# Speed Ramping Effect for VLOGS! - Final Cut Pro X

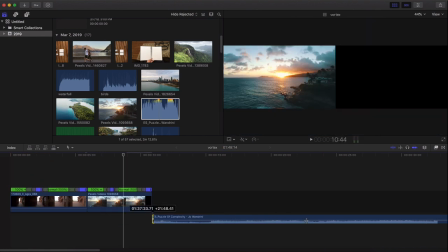Okay, I'm going to drag it over here because I think that's where it starts.
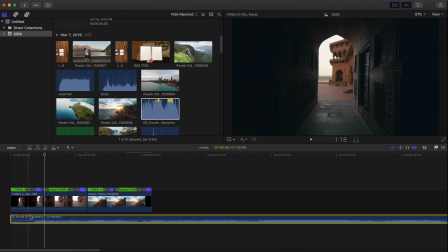So you can see that there's kind of like a... Like it kind of builds up the tension, so I'm going to increase that to right here. Right as the tension releases, that's where I want it to transition. So if I go back and I push play.
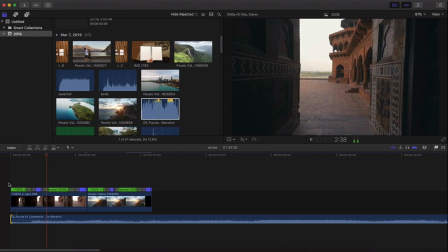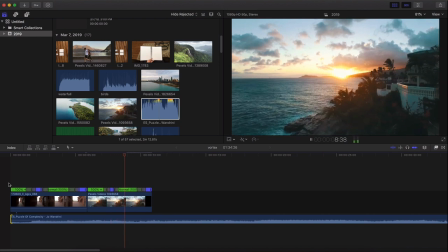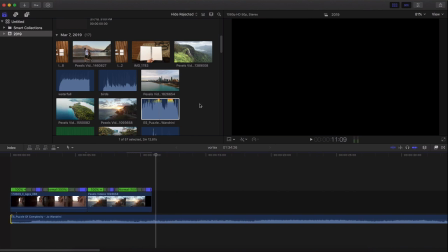As you can see. So now let's say we want to add, I don't know, like some birds or something.
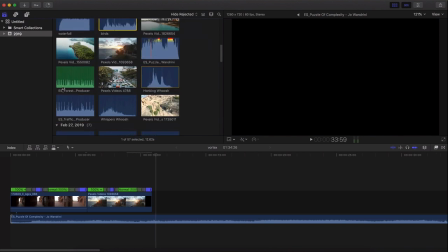I can do this one here, or I can do the one that I downloaded, which I believe was this one.
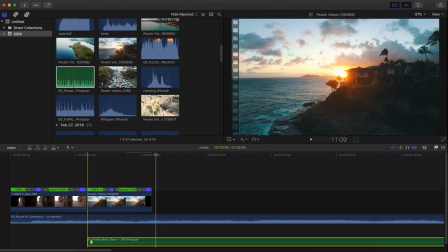So I'm going to drag this over here to the left, and I'm going to push play.
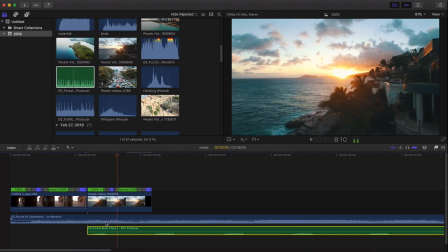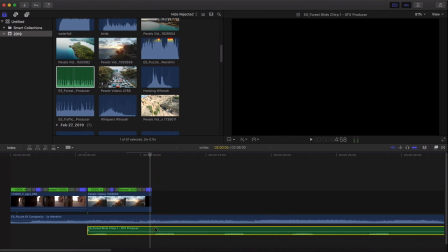Which just kind of gives it some ambience, a little bit more storytelling, I suppose. However, I am not a pro at sound design. I'm just letting you guys know. And then this one's the one that I use.
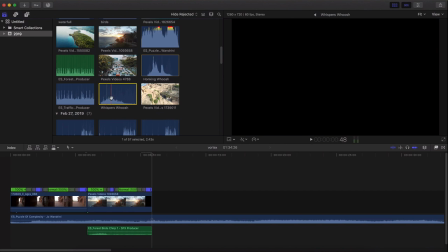It's called Whispers Whoosh, which is in the pack by Andrew James.
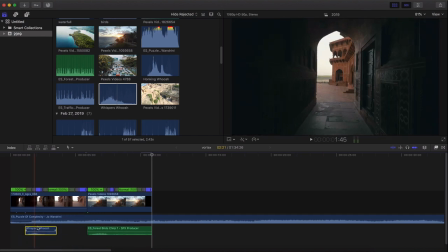So I'm going to drag this over here to... you don't want to overdo the whoosh sound effects, though, because it can be annoying.
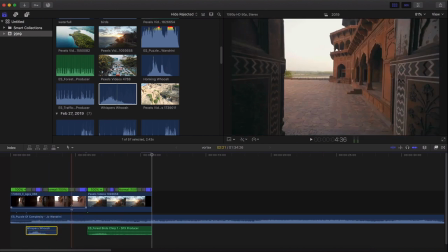So I'm just going to do it for every other transition, I suppose. You can also adjust this as well. So if you press Command R, you can speed this up if you want, depending on how fast the speed ramp is.
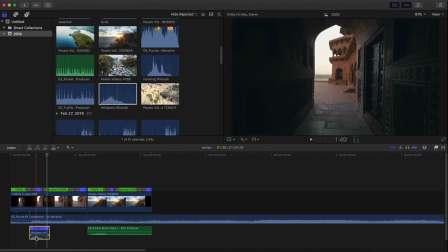So since this one goes by a little bit fast and the audio is kind of slow, I'm going to make it faster. So
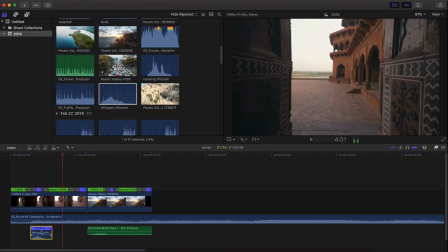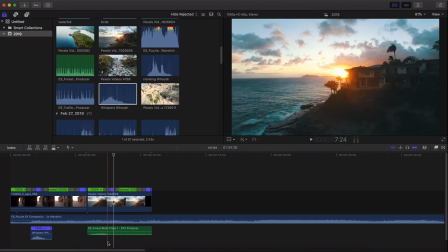There we go. We're going to add another one over here. So Command V and just drag this over here.
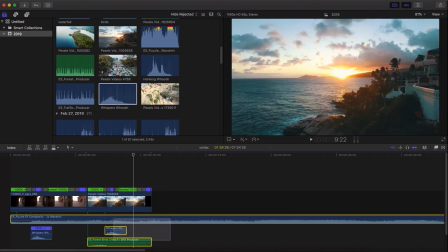See how that works? So if I were to disable the music, it just looks really boring. And if we start adding one by one, like the music,
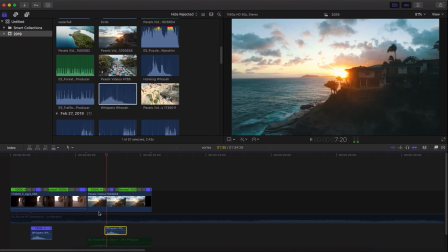and then we add the whoosh sound effect with the music and then the sound effect, and then last but not least, the bird sound effects.
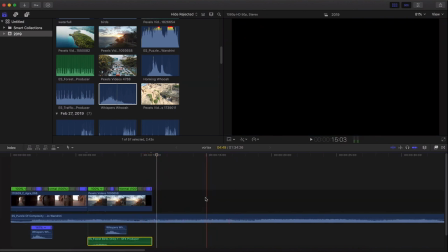So from here, you can just keep adding more clips and so on. I'm, of course, not going to do that because that's just going to take a long time.
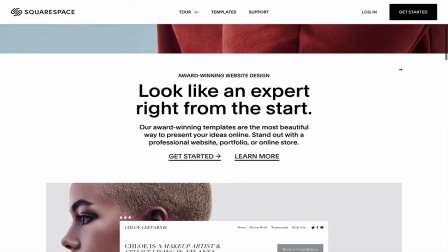Build it, make it, show it, sell it. Head on over to squarespace.com for a free trial.
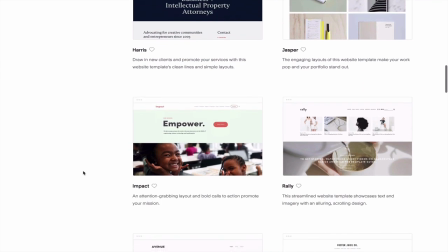Squarespace has award-winning templates so you can build your online presence easier.
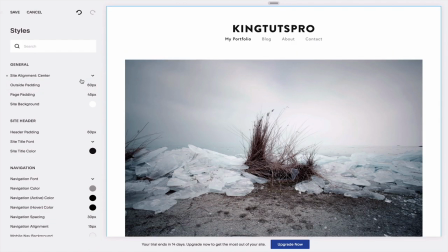Whether you're a chef or a filmmaker, Squarespace has amazing 24/7 customer support via live chat and email in case you ever need help. Use the offer code KingTutsPro to save 10% off your first purchase of a website or a domain.
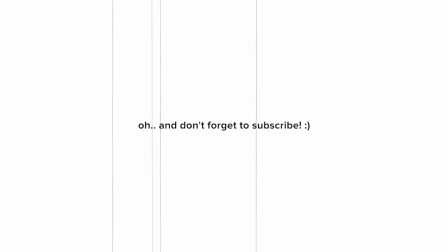I'll catch you guys on my next video.